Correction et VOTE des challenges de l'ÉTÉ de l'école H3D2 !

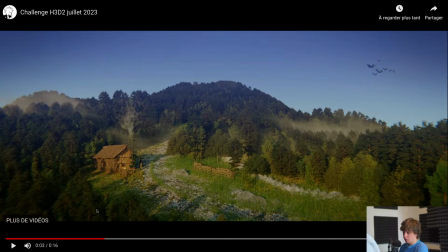Le premier point que j'ai à dire directement sur le travail d'Eddie, directement, c'est que c'est un travail qui est pour moi d'une qualité quasiment professionnelle. Donc ça, c'est un excellent point, c'est un très très bon point. Eddie, ton boulot est super bon.
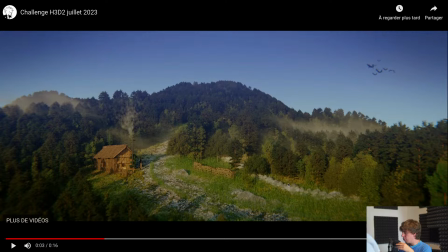Pourquoi ? Parce qu'en fait, quand je regarde l'image, stop là, je peux vite me poser la question, attends, c'est une maquette, c'est de la prise de VRL ou c'est de la 3D là ? Le seul truc qui peut trahir, c'est la fumée de la maison, qui je pense est un petit peu en dessous du reste. Mais si on regarde là, vraiment, on peut vraiment se poser la question, attends, maquette 3D ou réelle ?
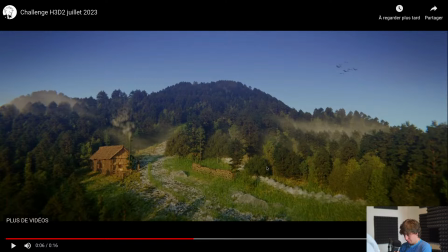Et ça, quand on se pose la question comme ça, c'est que ça veut dire que c'est un putain de boulot. Donc ça, c'est un très très bon point, Eddie, un énorme bravo pour toi, pour ça en fait, parce que le taf est fou, parce qu'en fait, justement, on peut se poser la question de savoir si c'est de la 3D ou pas. Gros, gros, gros bravo là-dessus.
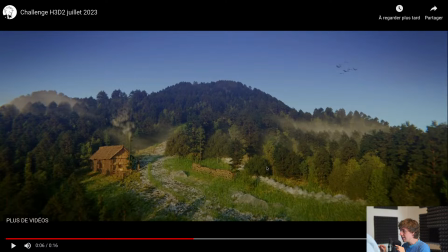Il y a énormément de choses qui fonctionnent dans cette image, il y a 2-3 petites choses qui fonctionnent pas, je vais en parler, mais... C'est un excellent boulot. C'est largement le niveau qu'on attend d'un professionnel dans le milieu. Quelqu'un qui fait du film de publicité ou de l'effet spéciaux à son compte ou en freelance ou même sur une petite équipe pourrait tout à fait sortir des films de cette qualité-là.
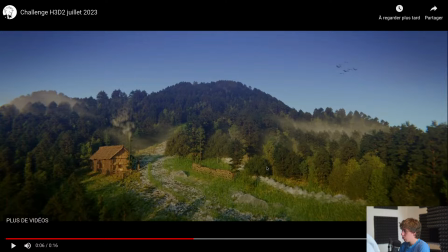C'est très bien, c'est excellent même. Donc super gros bravo à toi Eddie. Moi, c'est personnellement, ça a été un de mes projets préférés de ceux qu'il y a eu sur cette chaîne. Après, il y en avait tellement des biens aussi, c'était, j'avoue. C'est difficile de choisir. Donc le travail d'Eddie, excellent.
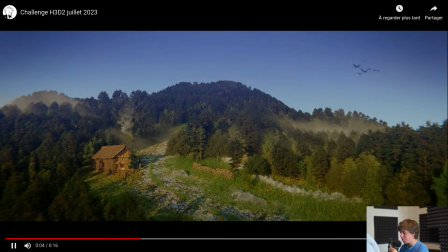Qu'est-ce que j'irais changer ? Le petit truc pour moi qui fonctionne moins, en fait, comme j'ai dit au début, c'est la fumée. La fumée, on sent qu'elle est fake. On sent le voxel, tu vois, ça fait pas naturel, quoi. Alors pourquoi, en fait ? Bah parce qu'en fait, ta fumée, elle bouge trop. Il y a trop de mouvement, elle est trop claire, elle est trop visible. En vrai, une fumée qui sort...
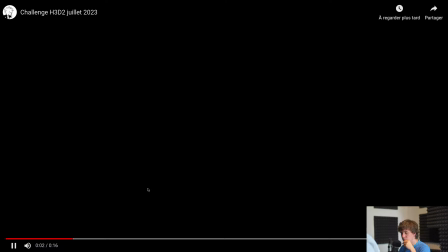Ah, c'est ça, c'est une fumée de chaudière, hein. Les fumées de chaudière, en vrai, ça se voit quasiment pas. C'est hyper clair, c'est hyper subtil, c'est très fin.
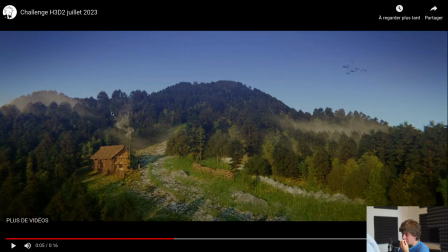Et surtout... En fait, ça fait pas des espèces de petits carrés là. Tu vois, là, ça fait des espèces de petits carrés, on sent un petit peu le voxel. Donc, c'est parce qu'en fait, ta simulation manque un petit peu de finesse. La vérité, c'est que moi, j'avais dû le faire en 3D. Enfin, j'avais dû faire cette fumée là, j'aurais utilisé un stock shot. J'aurais pris la fumée sur fond transparent et je l'aurais mis en plaque dessus, au niveau de la fumée.
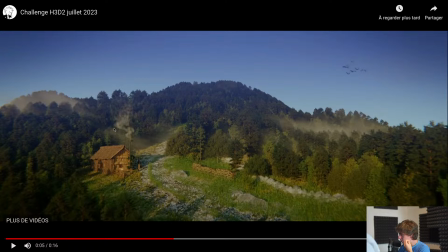Je me serais pas amusé à la faire en simulation. Ça aurait été plus fin, plus joli et plus facile à faire. Dans tous les cas, Eddie, très très bon travail. C'est même de l'excellent boulot, je peux que te féliciter et je peux que te conseiller de continuer comme ça, tu es sur la bonne direction.
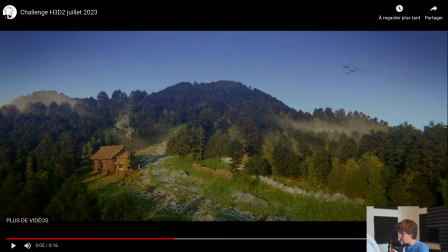Dieu sait que c'est du bon boulot. Qu'est-ce qui va pour les autres ? Pour que vous puissiez prendre exemple sur Eddie, qu'est-ce qui fait que son travail fonctionne ? Eh bien, c'est très simple. Le premier truc qui fait que ça fonctionne, c'est que son image est cohérente. Dans le sens où on a un compositing qui fonctionne, un éclairage qui fonctionne, donc on a...
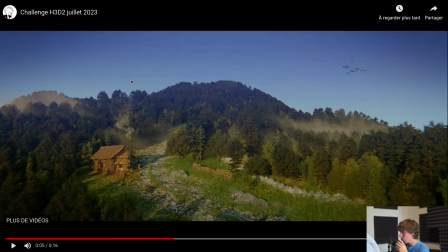concrètement une direction de lumière qui est affichée, donc c'est un coucher de soleil qui vient ici de derrière, on a une HDRI qui fonctionne, donc il n'y a pas d'ombres noires qui sont trop bouchées, et on a une composition qui fonctionne dans le sens où on n'a pas de problème de concept dans l'image. Les proportions sont bonnes,
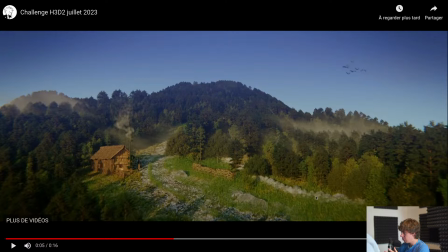je trouve que la taille des cailloux par rapport à la maison, ça me paraît un poil bizarre sur le gravier, mais sinon on est quasiment bon en termes de proportions. Et surtout, il y a une erreur que je vois tout le temps que les gens qui font de la végétation, il y a souvent pas assez de densité. Et là, c'est pas le cas. Là, on a largement assez de densité dans la végétation.
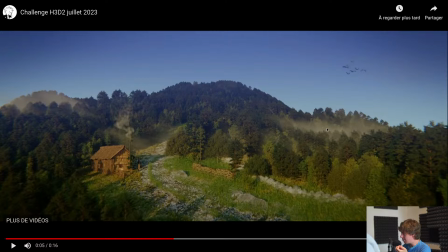Et même là où est-ce que t'as très très très bon Eddy, c'est où est-ce que t'as été rajouté ces espèces de plages de brouillard là dans les arbres. Ça amène une profondeur dans ton image qui est excellente. En plus de la mist que t'as mis là, on voit bien que là, les montagnes sont plus bleues que là. Parfait, parfait, parfait. Il y a énormément de choses qui fonctionnent. Inspirez-vous, les autres élèves de l'école, de ça.
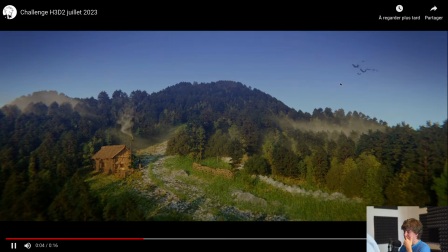C'est un excellent moyen, en fait, de faire un paysage en 3D. Petit truc qui est un peu en dessous du reste, qui a fait un peu cheap, c'est tes oiseaux, hein. Simplement parce qu'en fait, tes oiseaux, ce qui fait cheap, c'est pas bête, hein, c'est tout bête, hein. C'est parce qu'en fait, ils restent au même niveau de...
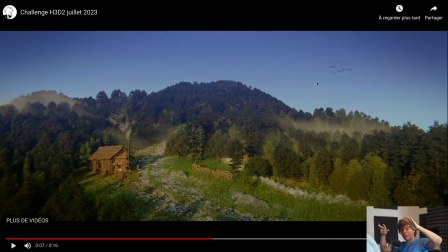à la même altitude, en fait. Alors qu'un oiseau, c'est jamais à la même altitude. Ça va donner un coup d'aile et ça va faire foot, ça va monter, tu vois. Foup, tu vois, foot. Donc, le fait que là, ils soient tout le temps comme ça, et qu'on voit clairement que tes ailes, c'est pas des bones, mais une shape key, parce qu'on voit qu'elles, si tu regardes bien, on voit bien que les ailes, elles se rétrécissent, tu vois, quand elles passent là, tu vois, et elles s'agrandissent sur le truc.